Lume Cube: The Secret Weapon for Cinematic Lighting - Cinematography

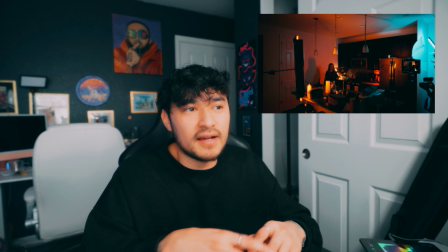The nice thing about the mini tube lights is that you can kind of tuck them away and hide them in plain sight, not really see them in the frame when you're shooting it. All right, so in this next shot, I wanted to set up kind of like that dining table, classic like film look.
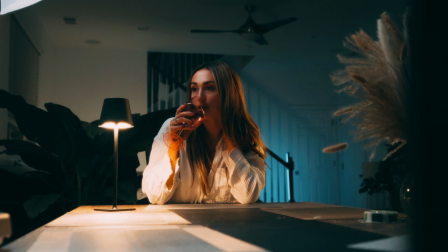Thought it would be cool to do one version with cool cinematic lighting, and then another with that really saturated color look. Play around with the different lights that I'm using, like the different colors that I'm using in each scene.
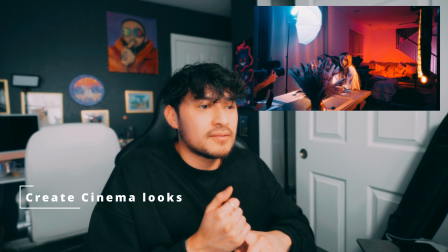I used a tube light mini as a key light and placed it right above it to kind of get that that nice like Rembrandt effect.
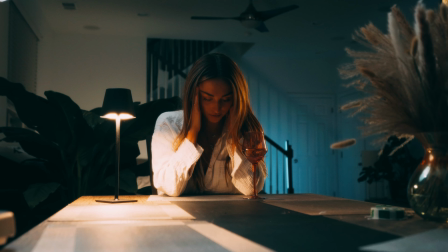And then I used a little practical light around the table, used as like a fill light, little practical to lighten some of the shadows that are on her face.
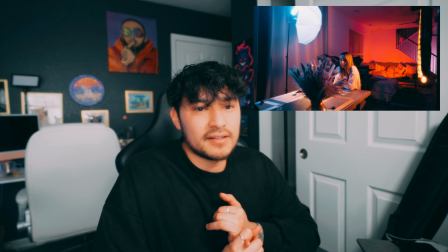And then I used the tube light XL on a C stand as a backlight,
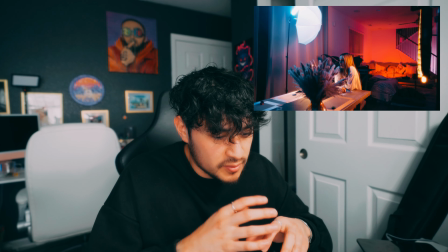made that more of like a warmer tone to give that nice like glow on the back of her hair.
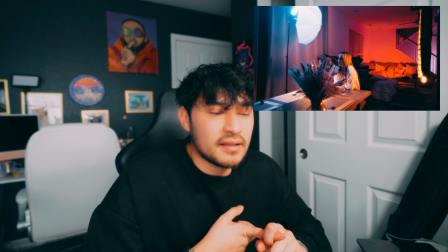And then I put another tube light mini in the background to cast a nice
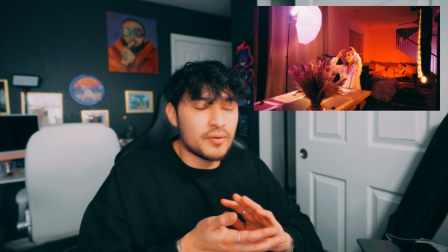warm glow of either red or orange on the back wall in the living room.
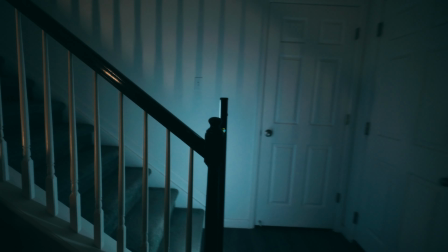And then I used another tube light XL to cast a blue light that went up the staircase to just kind of illuminate the background, so that way it wasn't just complete shadows. So one of the callouts here that I really want to make is that you can use Lume Cube Lights,
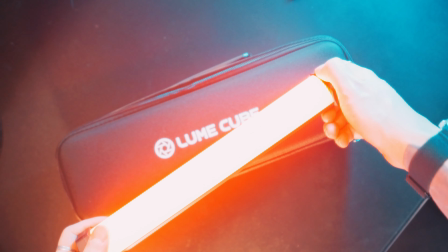and especially the tube lights, to do both cinematic looks where you can kind of get that movie look and feel, or you can really do like a stylized approach where if you want to saturate colors, you can. So they're really powerful when it comes to the different types of lighting solutions that you have. So one of my favorite features about the Lume Cube Lights is that it's super easy to switch scenes, and you can do it on the fly. And you do that through the Lume Cube app, and you can change between doing a cinematic vibe like this scene here,
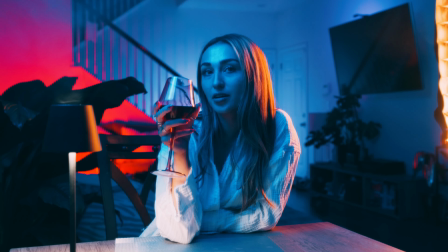or you can change it up into a really saturated color look all on the fly, and you can do it within seconds from your phone. Something that I also decided to use when I was shooting the scene was using a little bit of haze and fog.
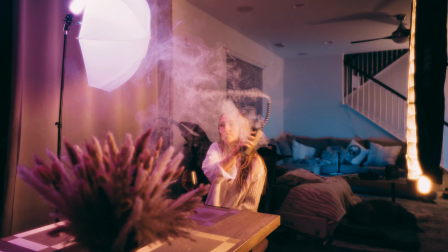So that way when the lights were casting, you can see the light rays a little bit better.
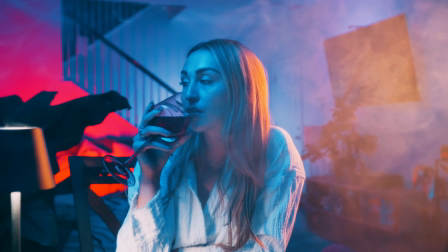It helps give that more of like that gritty, moody kind of vibe to when you're shooting. So the nice thing too is when you use that effect, all the lights have like a bloom to them,
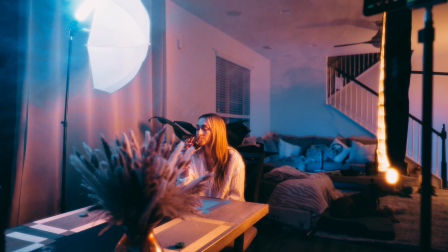so they have like a lot more impact, but they're in a way a little more subtle and not as harsh. All right, so I wanted to touch on something where it's the reason why lighting is so much more important than what camera you're using is lighting can really change the look and feel of the scene versus your camera. And you could get these same exact shots with just using your iPhone or whatever phone you have or an older camera, but lighting is really what's going to make the difference in the scene, going to convey that emotion that you're trying to get the viewer to experience. All right, so for this last scene, I wanted to set up that TV effect when you're having somebody,
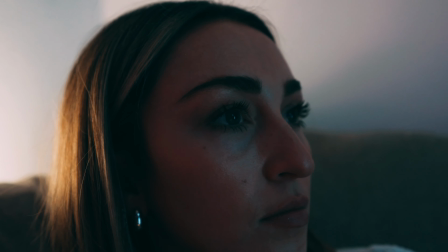like if you're watching TV, it's kind of casting that changing like white light over your face. So something that's really cool about the tube lights is that they also have a bunch of effects built into them. So they do have like that TV effect, or if you want to do like a campfire effect, it also has like cop car effect if you want to do that. Or let's say you want to set up a scene where your character is kind of like going through a spooky hallway or something, you can set up like a strobe effect with the light, and there's different settings for that. So you can increase the strobe effect or decrease, slow it, things like that. So that's just another aspect with the tube lights that they have, other than just being able to do tons of different colors or go through like a certain Kelvin range.
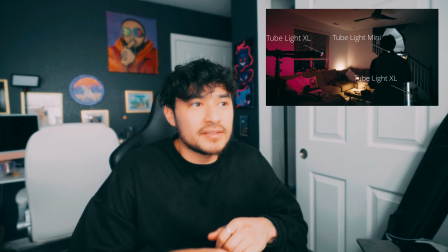All right, so for this last scene example, again, I used the lamp as a practical. I actually took one of the tube light minis and I stuck it behind the couch.
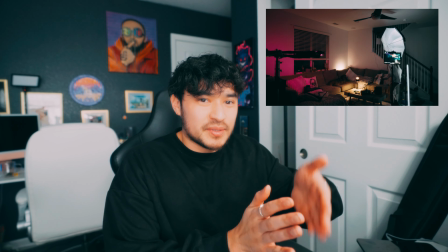And there's like a little indent on my couch, I guess, like where between the backing of the couches and where the cushion is.
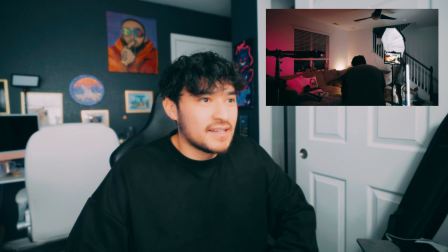So it like fit in there perfectly. So I used that to just kind of cast some light up the wall.
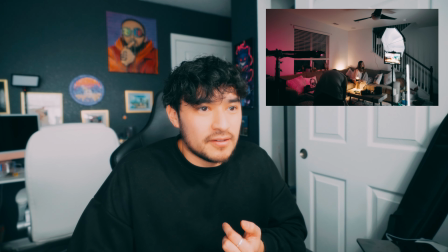And then I used a tube light mini and a tube light XL, both doing the strobe effect to kind of simulate the TV going off.
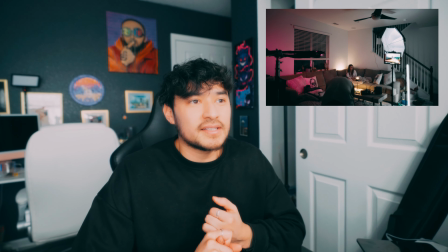And then I used another tube light XL just to cast a little bit of that like pinkish hue that you see,
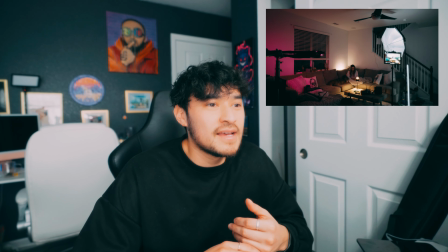just for some added color, just because I felt like it, to be honest. But that's more of just like a fill light that I used on the shadow side.